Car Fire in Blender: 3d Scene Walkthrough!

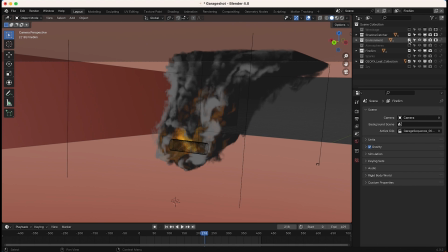[8:16]
So you can see here, go ahead and turn off some of our elements here so we can see them by itself.
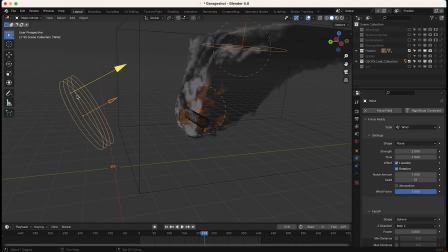[8:21]
So you can see I have 3 different force fields affecting our fire simulation here.
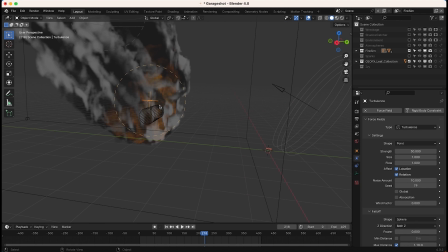[8:25]
The first one that I added was this turbulence force field, and I just have a strength of 30, which is pretty high,
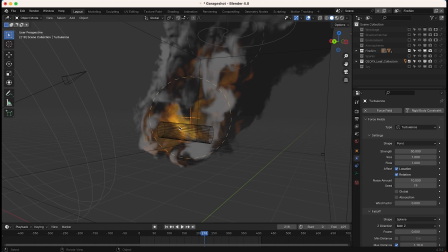[8:32]
and a size of 1, which is just going to break up the smoke on a fairly large scale level according to the scale in the scene. How I look at this is 1 meter. So it'll break up the fire and smoke with a 1 meter pattern. So you can see this is around 1 meter, essentially 1 grid pattern in our scene. So fairly large scale turbulence on our smoke and fire here.
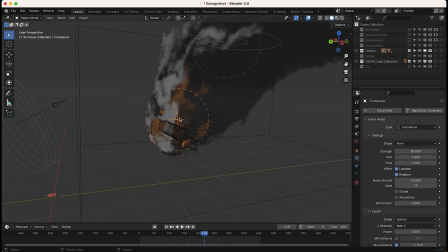[8:51]
But one of the biggest things that I found helped to make a better looking simulation in this case was actually creating a maximum distance for this turbulence to work. So you can see if I just deselect this checkbox, you can see that around our turbulence field, we're actually limiting where that turbulence is going to show up in our simulation.
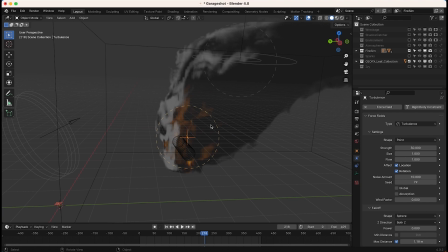[9:10]
And by enabling this, we can tell Blender only have the turbulence in this area and then leave the rest of the simulation alone. And in my opinion, limiting where this turbulence affects is one of the best ways to create a more realistic looking simulation, because if you turn this off, all of a sudden the turbulence is going to affect this entire domain equally,
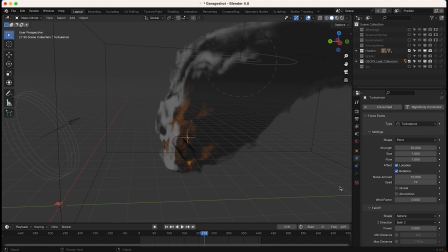[9:28]
and you end up getting some results where the smoke and fire just goes everywhere, and you end up doing a lot more iterations of the effect that don't make a lot of sense. So I found that maximum distance really helps to create a lot of turbulence where the fire is,
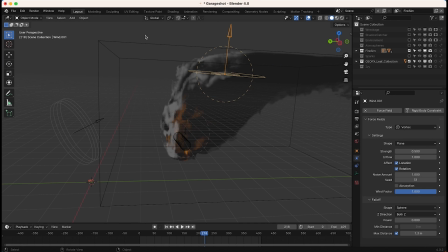[9:41]
and then let the smoke fall off and burn off more naturally with these other effects based on the rest of your smoke settings. I also have a little vortex force field to spin the smoke, and again I've used that max distance parameter on that so that this is kind of spinning the smoke as it reaches up here, and then I've added a wind force field just to get it in the general direction that I wanted.
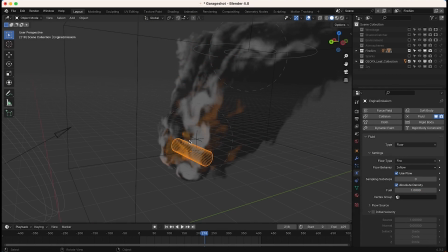[10:00]
Also, if you aren't familiar with smoke simulation, in order to emit the actual fire, you actually need an inflow object, and that is what this cylinder here is.
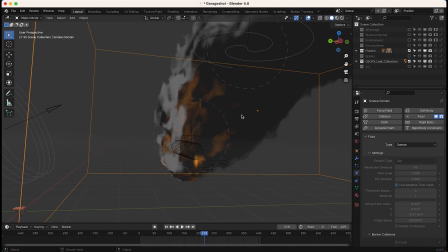[10:08]
First, I've created the smoke domain where the simulation resides within.
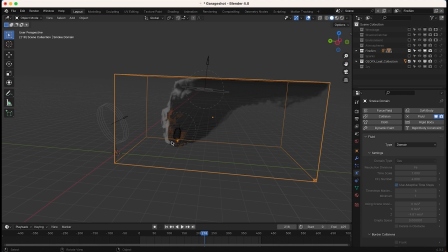[10:12]
That's why it's cut off here once the smoke reaches the edge of the box. And then, of course, in addition to the domain, you need something that is burning within your scene, which is this flow object that I have selected here.
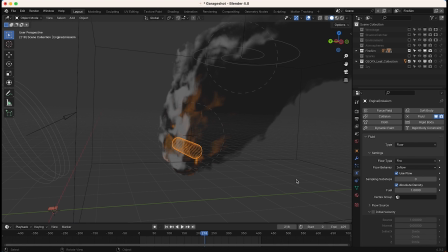[10:22]
So as you can see here, it's just a very basic cylinder that I've created as an inflow object, which is slowly burning throughout our scene. So that's how I've created our fire simulation. For our fire simulation view layer,
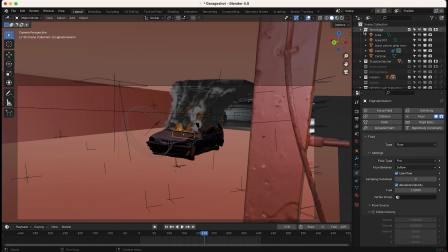[10:32]
I also have our car and column collection here labeled as a holdout so that anything that the car is in front of is not being rendered.
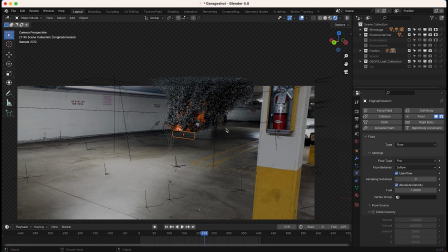[10:40]
So as you can see here, if we go to render it separately, you'll notice that that car geometry is cutting off where it intersects with the fire, so that we have a much more realistic way to overlay our fire system and add our various effects to it separately without having to do a
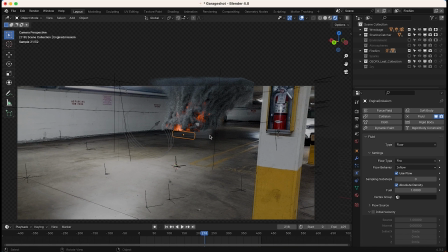[10:54]
lot of manual cleanup and compositing with rotoscoping techniques. That holdout of the car just helps us to blend it into the scene much better in the compositing process. And as you can see, we have some pretty nice looking detail in this smoke and fire, even though we didn't really crank up the resolution divisions that much.
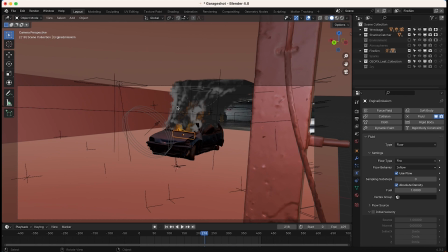[11:10]
Anyways, after creating this cool fire simulation, I wanted to add some sparks to bring it into the scene even more. So as you can see here on our next view layer, we've labeled it sparks,
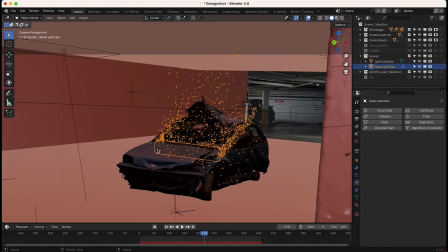[11:18]
and I've just added a very basic spark particle system to emit from a similar kind of cylinder shape where our fire would be in our 3D world.
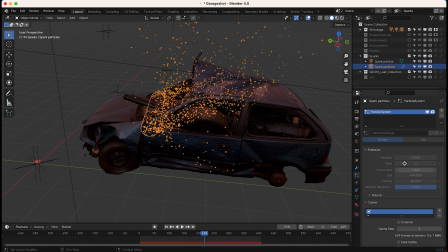[11:26]
And I'll go ahead and turn off our environment and shadow catcher layer. And you can see if I go to the particle system settings, I have 25,000 particles and lots of scale randomness. I have a very small velocity with not a lot of randomness. I just wanted them to be slowly moving sparks as our car burned in the scene.
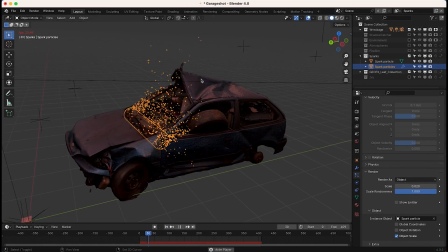[11:42]
And you can see here, if I play through our scene, we're actually getting some really nice turbulence on our spark particles. That is from our same turbulence force field that we have used to shape our fire simulation.
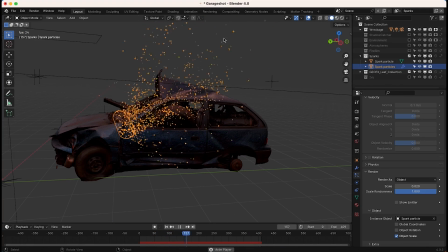[11:54]
So by having that turbulence force field as well as the wind, we can create a much nicer and more random looking spark simulation that fits into our scene much better.
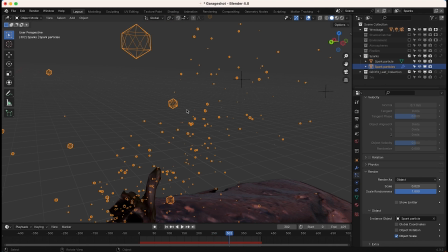[12:02]
And on our spark particle system, I just have a very basic icosphere instance over and over again. Since the sparks are so small, we don't really need anything complex. And I just have that icosphere as a emission material.
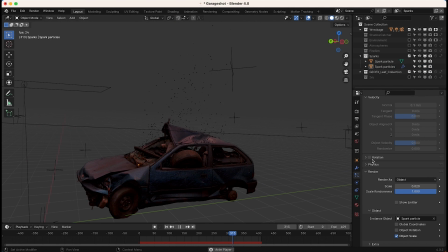[12:13]
So that's just emitting this orange glow. So, you know, when we zoom out, they're just very small particles that are being emitted right where that fire system is. And in my opinion, it was a pretty nice looking result. Of course, you can tweak a lot of things.